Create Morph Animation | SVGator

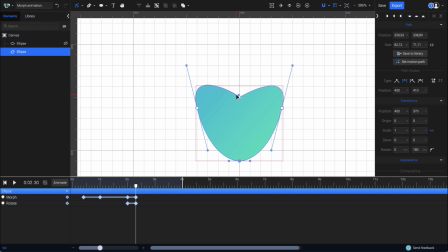The more you polish the shape, the better the result will be. I'll speed up the process on this part just to save you some time, and resume once the final shape is ready. And it's done! Let's see how the morphing animation looks like.
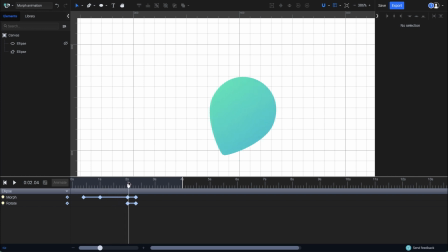There is the circle, morphing into a location pin, which finally transforms into a heart. I would like to end this animation with a heartbeat effect. I'll drag the playhead 3 milliseconds and add another morph keyframe from where the heartbeat should start.
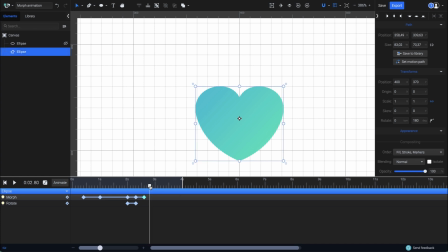Then, another 2 milliseconds, where I'm going to reshape the heart. I'll first turn off the snapping and then move the nodes using the arrow keys. I just want to slightly make it bigger by carefully moving its nodes and adjust the beziers for the node on top.
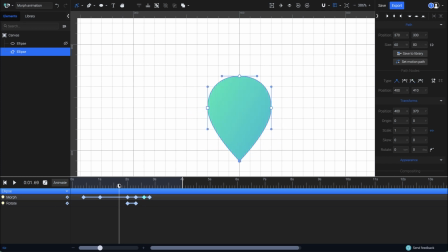Now let's take a quick look at it. I think I can make the heart even bigger for a more intense effect. So I'll adjust the node some more. Done. It looks better now.
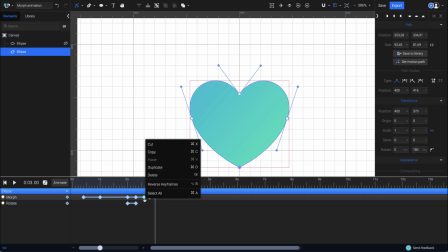Now to complete the heartbeat, I have to duplicate the previous keyframe at the end, keeping the same timing of 2 milliseconds.
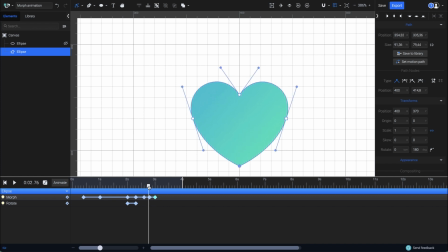And there you go, a nice and smooth heartbeat effect made with the Morph animator. That's it. Now I only have to wrap up the whole animation and complete the circle animation as well, then add some easing effects.
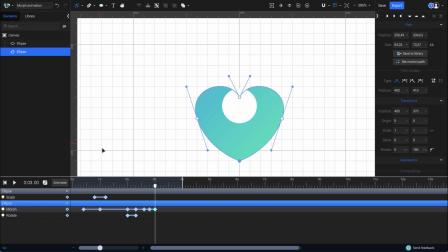I'll make it visible again, and I want it to scale back to 0 and vanish right where the location pin starts transforming into the heart. Right here, at the 2 seconds mark.
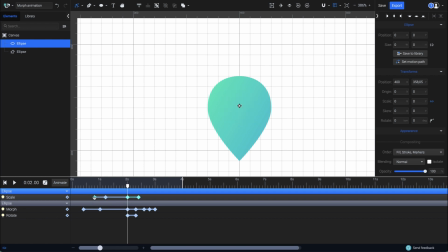Next, I'm selecting both scale keyframes and press Ctrl or Command D on the keyboard to duplicate them starting from the playhead's position. The keyframes I just copied have a scale transition from 0 to 1, but in order to make the circle scale down, I need them to be from 1 to 0.
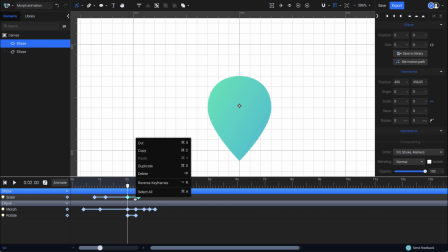So I'll right-click and choose Reverse Keyframes.
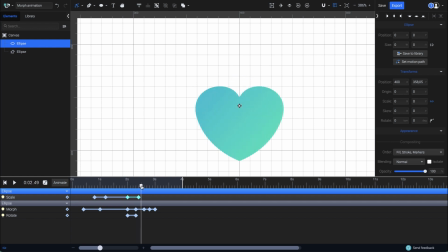I just want it to scale down a little faster, so I'll reduce the distance between the keyframes and also drag both of them 1 millisecond to the left to start the scaling sooner.
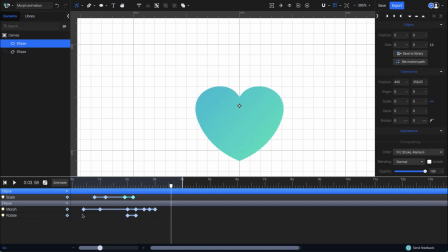I'll also tweak the timing for the beginning of the animation and speed it up a little by dragging the first keyframes closer to the second ones. Finally, I will add an easing effect for this first transition of the circle.
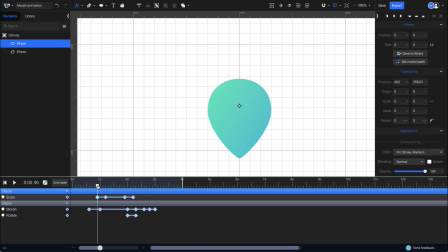For that, I'll keep the first keyframe selected and open the easing panel. I'll choose a random preset which I'm going to customize by adjusting its curve.
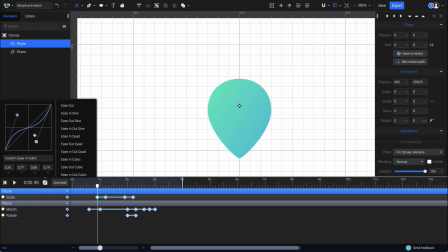I'm looking for a bounce back effect. For that, I'll drag this handle out of the panel and have the curve going outside the box. You can see how the circle bounces back a little, making the animation more compelling.
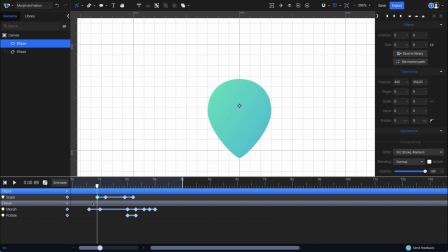I'll actually use the same easing effect for the morphing as well.
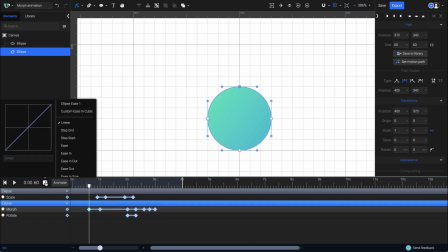I'll just have to select the first morph keyframe and pick the custom easing, which was saved here in the presets list.
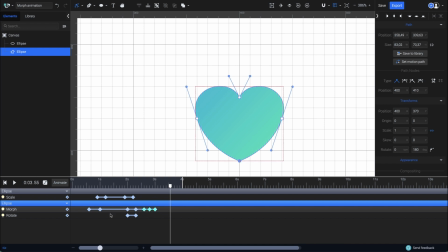I'm also going to set an easing for the heartbeat part. This time I'll use a preset, which will be Ease In Out Quad. And we're done. This is how you can create morph animations fine-tuned with easing effects in SVGator.